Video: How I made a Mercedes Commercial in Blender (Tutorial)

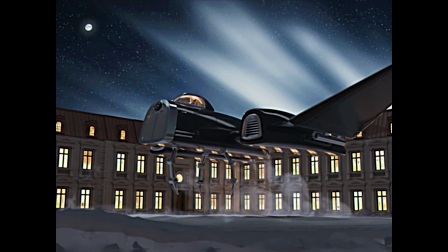Hey guys, SkillotNoodle here. In this video I wanted to break down how I created this retro Christmas ad for my concept spaceship the Mercedes Centurion.
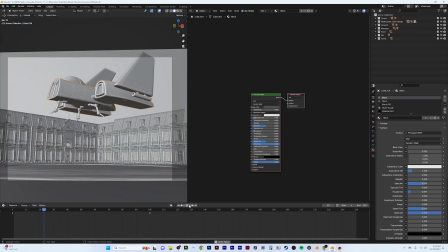I'm going to go into how I made the ship, the environment, the landing animation, and how I gave it that retro feeling.
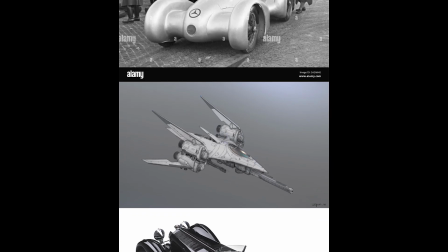I grabbed references from google images of old Mercedes cars from the 40s.
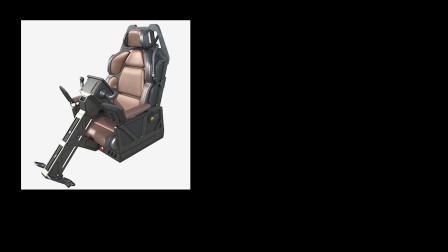I wanted that bold glossy look with curvy edges and clean details and also grabbed some sci-fi concept art and went forward designing with these images to give me inspiration.
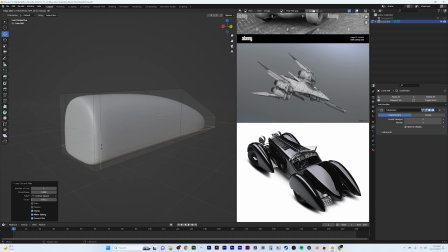I started off creating my concept ship by blocking out some basic shapes I may be showing a final nice feeling ship,
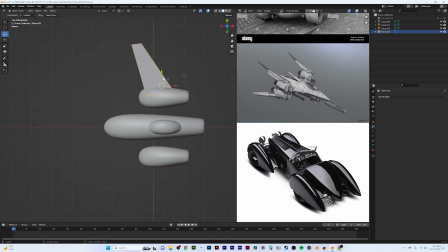but do note I spent a lot of time on this phase The rest of the process will be affected by the initial shaping and concepting more than the detail phase Using the
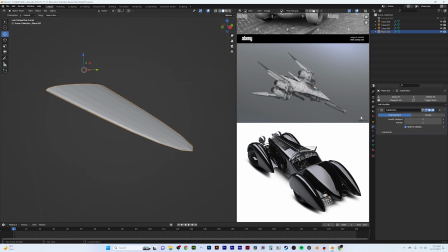solidify modifier I added some thickness to the wings and then added a subdivision around the shape off to stick with the curvy luxurious style feel
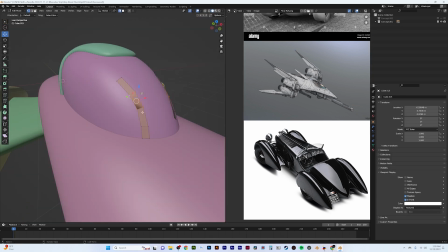Moving on to the secondary details which are the shapes that break down our main form I began by using a re-topology technique.
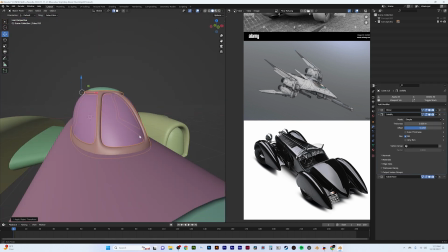I used the snapping tool set to face project to trace details onto the ship, like the trim of the cockpit's window.
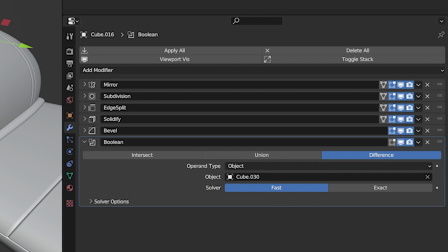Another technique I also used was using an edge split, solidify, and bevel on the main body of the ship to add plate lines, simply by marking edges sharp.
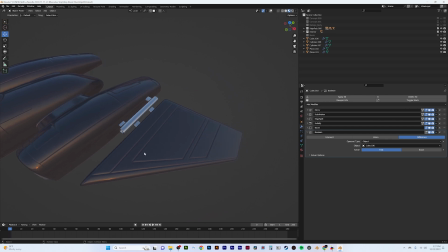This allowed me to add my final stage of details to ship exterior in a quick and easy way. To add another level of complexity to the ship, I also wanted a visible cockpit.
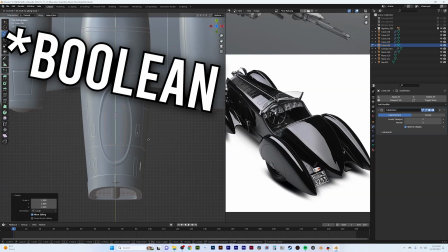I created it by adding a bevel on the inner part of the cockpit hood and modeling the low poly interior.
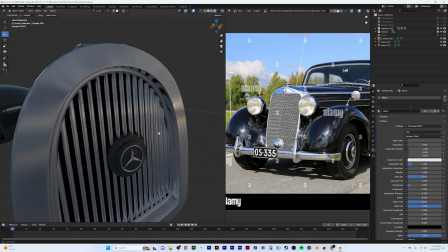I modeled some controls, a luxury seat, and some panels along the wall. As for the materials for the ship, I just used basic materials with no textures.
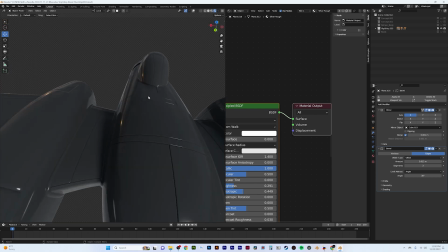Just by messing with the roughness, color, and metallic channels, I was able to give that clean new car or spaceship look.
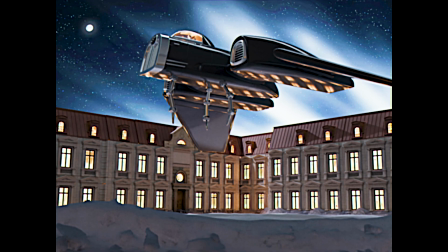Now with the Mercedes Centurion completed, I needed to create a snowy manor scene to place it into.
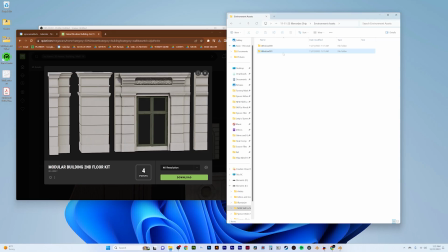There is not as much to go over with the environment, as due to having to release this in time for Christmas I relied heavily on assets to put it together.
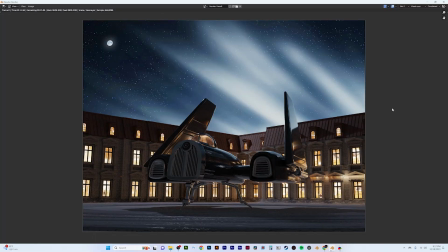I downloaded some building pieces and snow assets from Quixel and I modeled a simple circle driveway
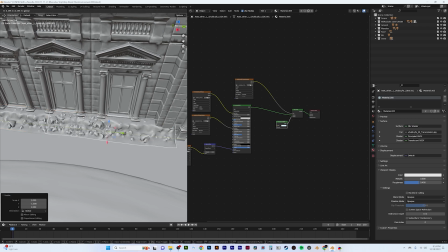putting a snowy road texture on it to place my snow assets to fill the ground out and around the manor.
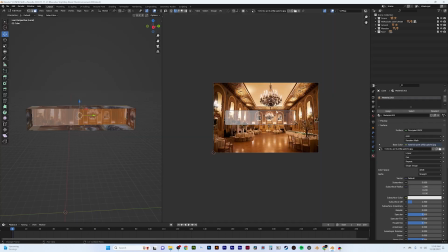Some other techniques I used was placing a plane with a sky texture behind the scene and I also used some cubes with ballroom texture slapped on to create build an interior.
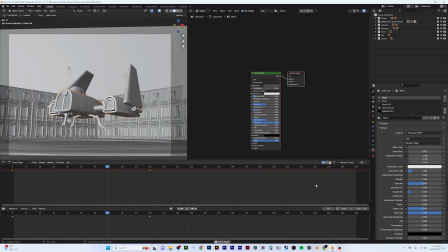For the animation, I parented all the objects of the main body and started by creating a simple landing animation.
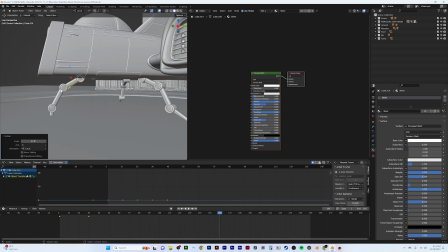This is like our base layer. The next step was animating the individual elements on the ship. I animated the legs retracting outward and pushing to the ground and the wings raising up to a landing position.
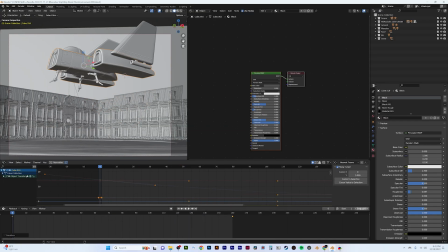I toyed around with the graph editor and I smoothed everything out by playing with the curves.
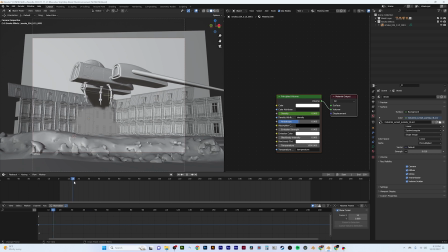I also imported a VDB file which added some super detailed pre-made smoke that acted as snow dust blowing away from the ship. I rendered this in separately basically using my base layers as a mask and then just placing it over as another layer so I can modify it and compositing.
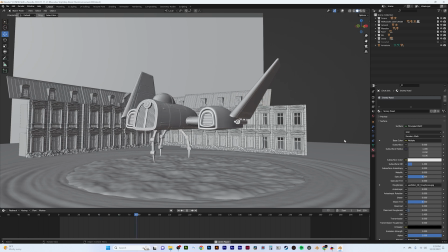The animation was definitely on the more simple side but I think it actually came out with a pretty nice result.
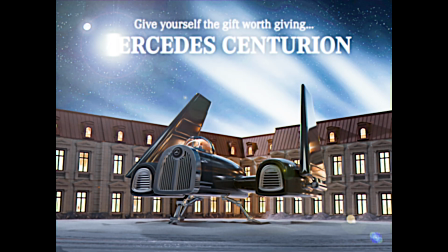Now on to the final step where I actually put the commercial together was compositing.
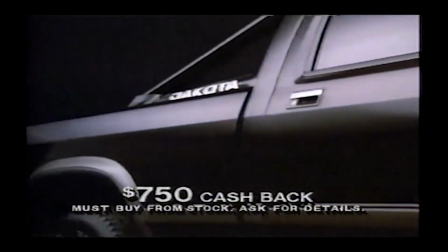For compositing the scene I wanted to get the old feel as much as possible like an ad from the 80s playing on a VHS tape.
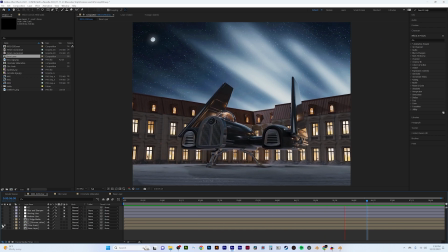I first added a film grain layer just to help the piece feel like it wasn't shot digitally and after that I used a few different techniques to achieve the VHS feel. Some blurring and sharpening to downgrade the quality, a light chromatic apparition across the footage, and some glitches to make the footage feel aged.
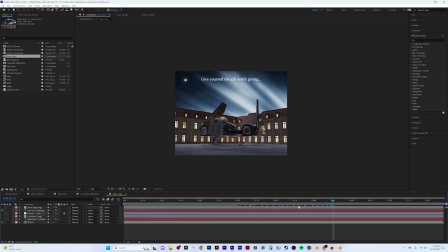And for the last part I added some text in the Mercedes logo. I also added this little snazzy animation on the text just being a mask, a solid white glowing line and a lens flare animated to reveal the text in an epic way.
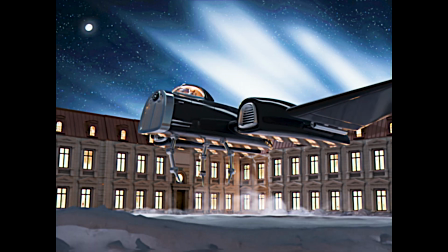After exporting my final composition, my fake retro Mercedes commercial was complete.
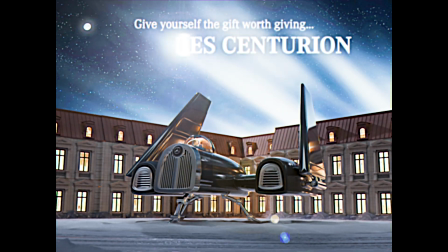Let me know what you'd like to see next time and make sure to like and subscribe. Thanks for watching!